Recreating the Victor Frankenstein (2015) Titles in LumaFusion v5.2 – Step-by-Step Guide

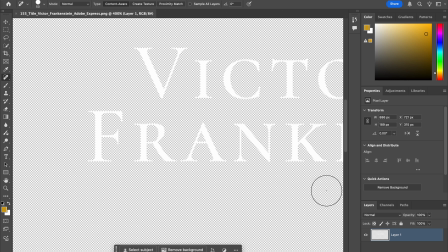12:06 As you can see, there's our Adobe Express graphic, and what I've done is created a layer mask and then found a kind of rough and ready
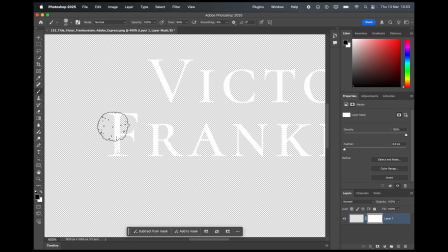12:22 dry brush or stipple brush and used that with black as the foreground colour and basically chipped out or distressed little bits of the actual graphic itself, just to kind of roughen it up and give it that kind of worn look.
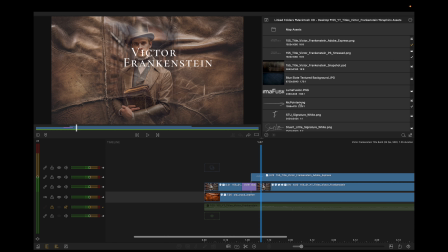12:38 And now that I've got a distressed version, what we can do is drag and drop it down onto our timeline and drag it to the front of the clean graphic, and that will bring it in,
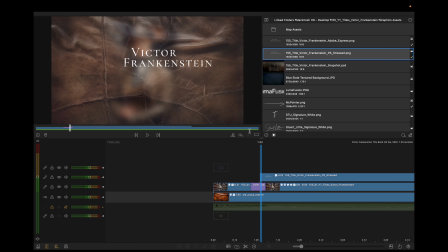12:53 keep to the same duration just now, and you can now see the distressed effect,
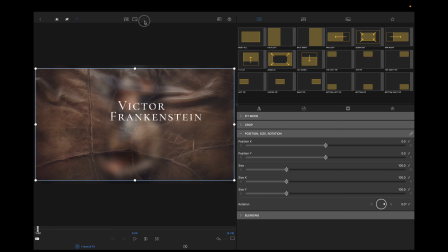13:00 which if I zoom into, you'll see even more.
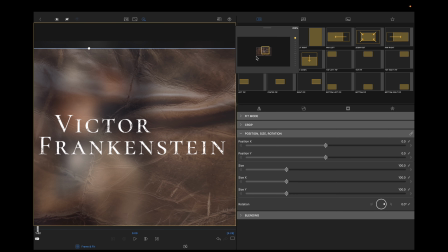13:05 So you can see it's not too distressed, but it kind of gives you the right kind of vibe that we're looking for.
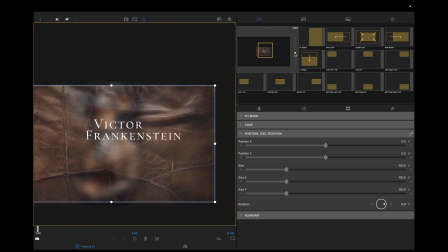13:13 What we need to do next is move that into position.
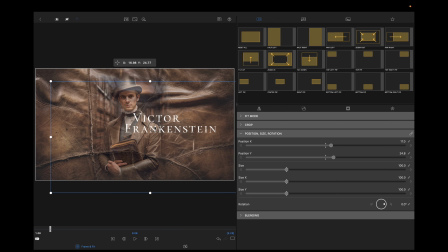13:17 Still in frame and fit. All I'm going to do is just drag and the text down onto the jacket collar, the V of the text onto the jacket collar, just so it sits in nicely and kind of balances up,
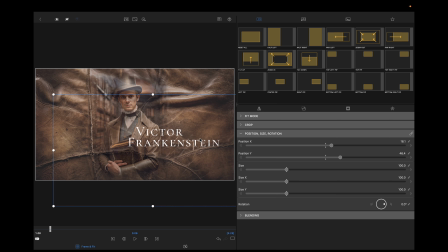13:33 and it deliberately crosses over the book and then onto the actual leather itself. What I can then do is either lower the opacity, and that kind of works, or I can come in and change the blend mode to the likes of soft light,
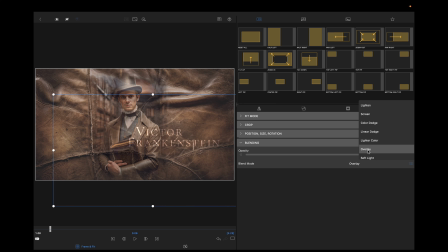13:53 which might be a little bit too washed out, or overlay, which I kind of like as well, although it's a little bit on the strong side. So I think what we'll do is overlay and then reduce the opacity to about 85%.
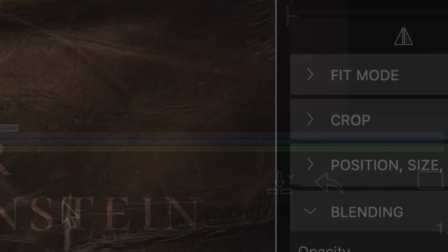14:12 That just takes the edge off things, and then we'll just run it through again.
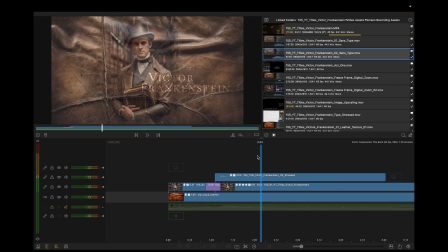14:21 That worked pretty well. Now the other thing that I'm going to do is, I think we'll keep this a 5-second title. So we'll get rid of these two elements.
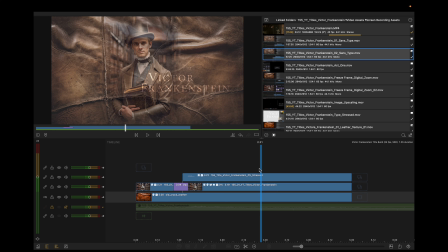14:40 Just check it again. Now, it's kind of pretty much done at this point, but there's two things I want to do. One is add a sort of scratched film look overlay, just to give it a little bit more texture.
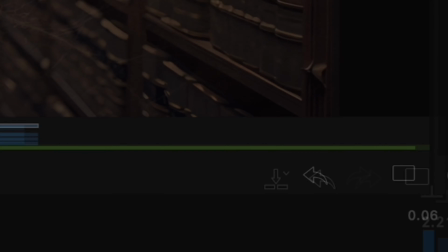14:55 And the second thing is to apply the adjustment layer. So let's do that. Okay, let's drag the old film look,
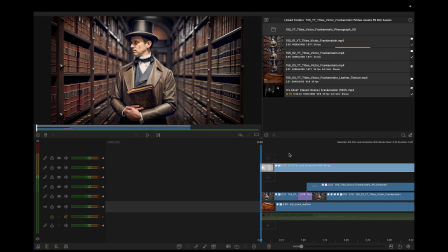15:03 which is a little bit of Storyblocks stock footage. And we can see that works quite well. So I could either have it plain vanilla
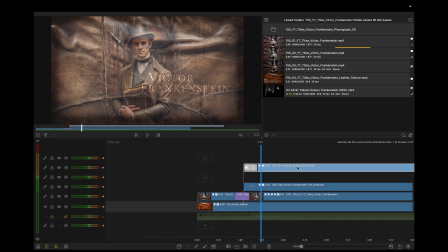15:18 and nothing going on with the image, and then the old film look going across it, or I can bring it right to the beginning so it starts off with the old film look, and that sort of ties the two things into place. Now another idea I've had before we go into the adjustment layer
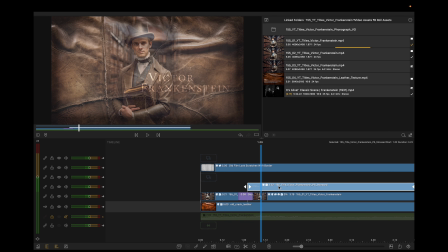15:37 is I'm going to make a copy of the text graphic. Just Command D if you're doing that. You can see things have got a little bit brighter.
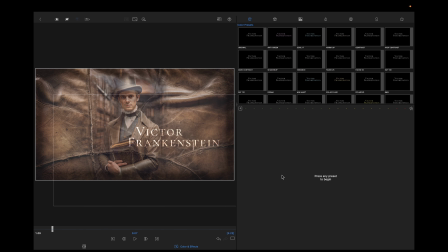15:48 I'm going to press 5 on the keyboard to go into Color and Effects, go over to Blurs, and then I just want a soft Gaussian blur. So we'll start off with 5. The 5's looking pretty good. 10's a bit intense. Go for 5.
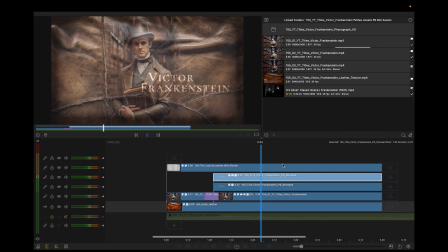16:08 So what I've done is just giving it a kind of soft bloom effect. And just softened off those edges.